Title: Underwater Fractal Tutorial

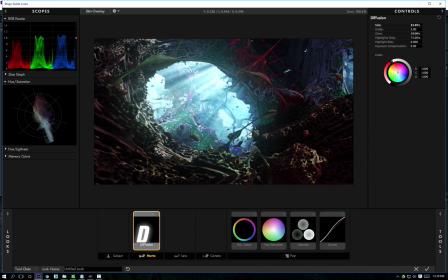got some great tools in there so you get this diffusion as well which I now apply really only very subtly something yet which actually I'm doing a opposite vignette
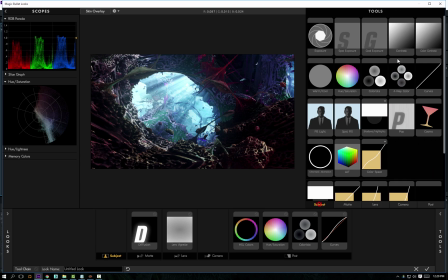by just making the edges a little bit more bright because they were already dark and these spot exposures here they can just just make a little bit brighter just some parts of the of the image and it makes for a very interesting more interesting look here I'm just darkening that corner which didn't really like and you could do all this with Photoshop the reason is that I'm just more accustomed to these tools in After Effects and
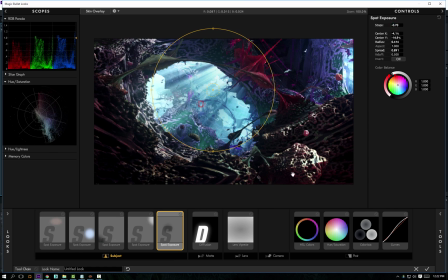also because these tools will translate into into a video if I if I was rendering a an animation of this then
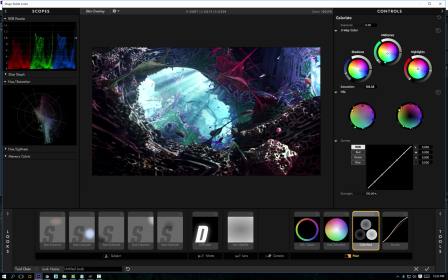I could I could use all these tools for the which I do for the for the videos so
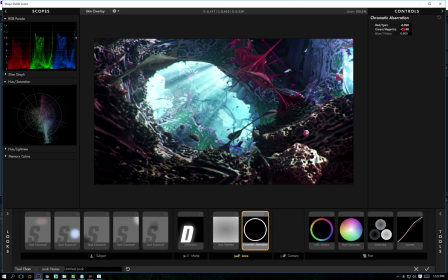it's starting to look like a rich colorful thing where there were some interesting details happening and I think at this point I didn't like that
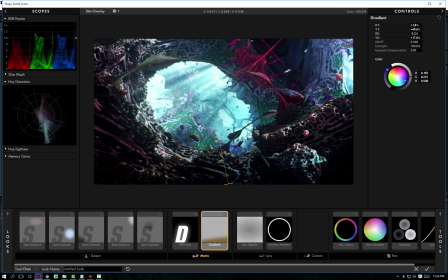underneath you can actually see the symmetry axis which I always hate and I'm trying to like hide it here a little bit by making it a bit darker so
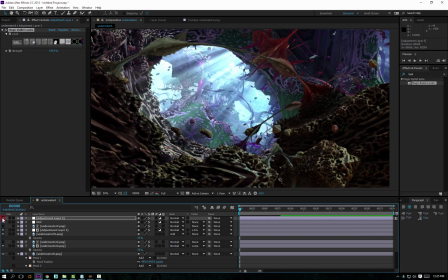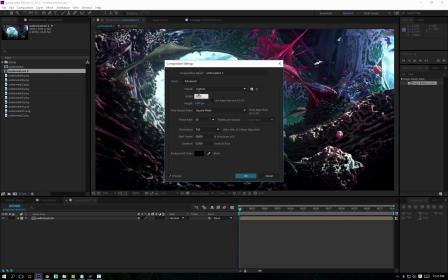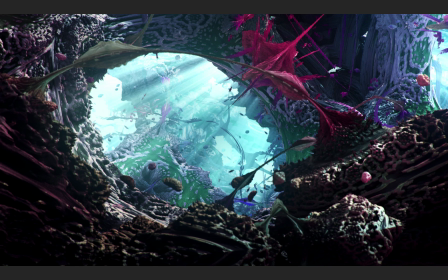this concludes the tutorial this is the final image took me a little bit over two hours to make it and I hope you enjoyed it I'm Julius Hrstice bye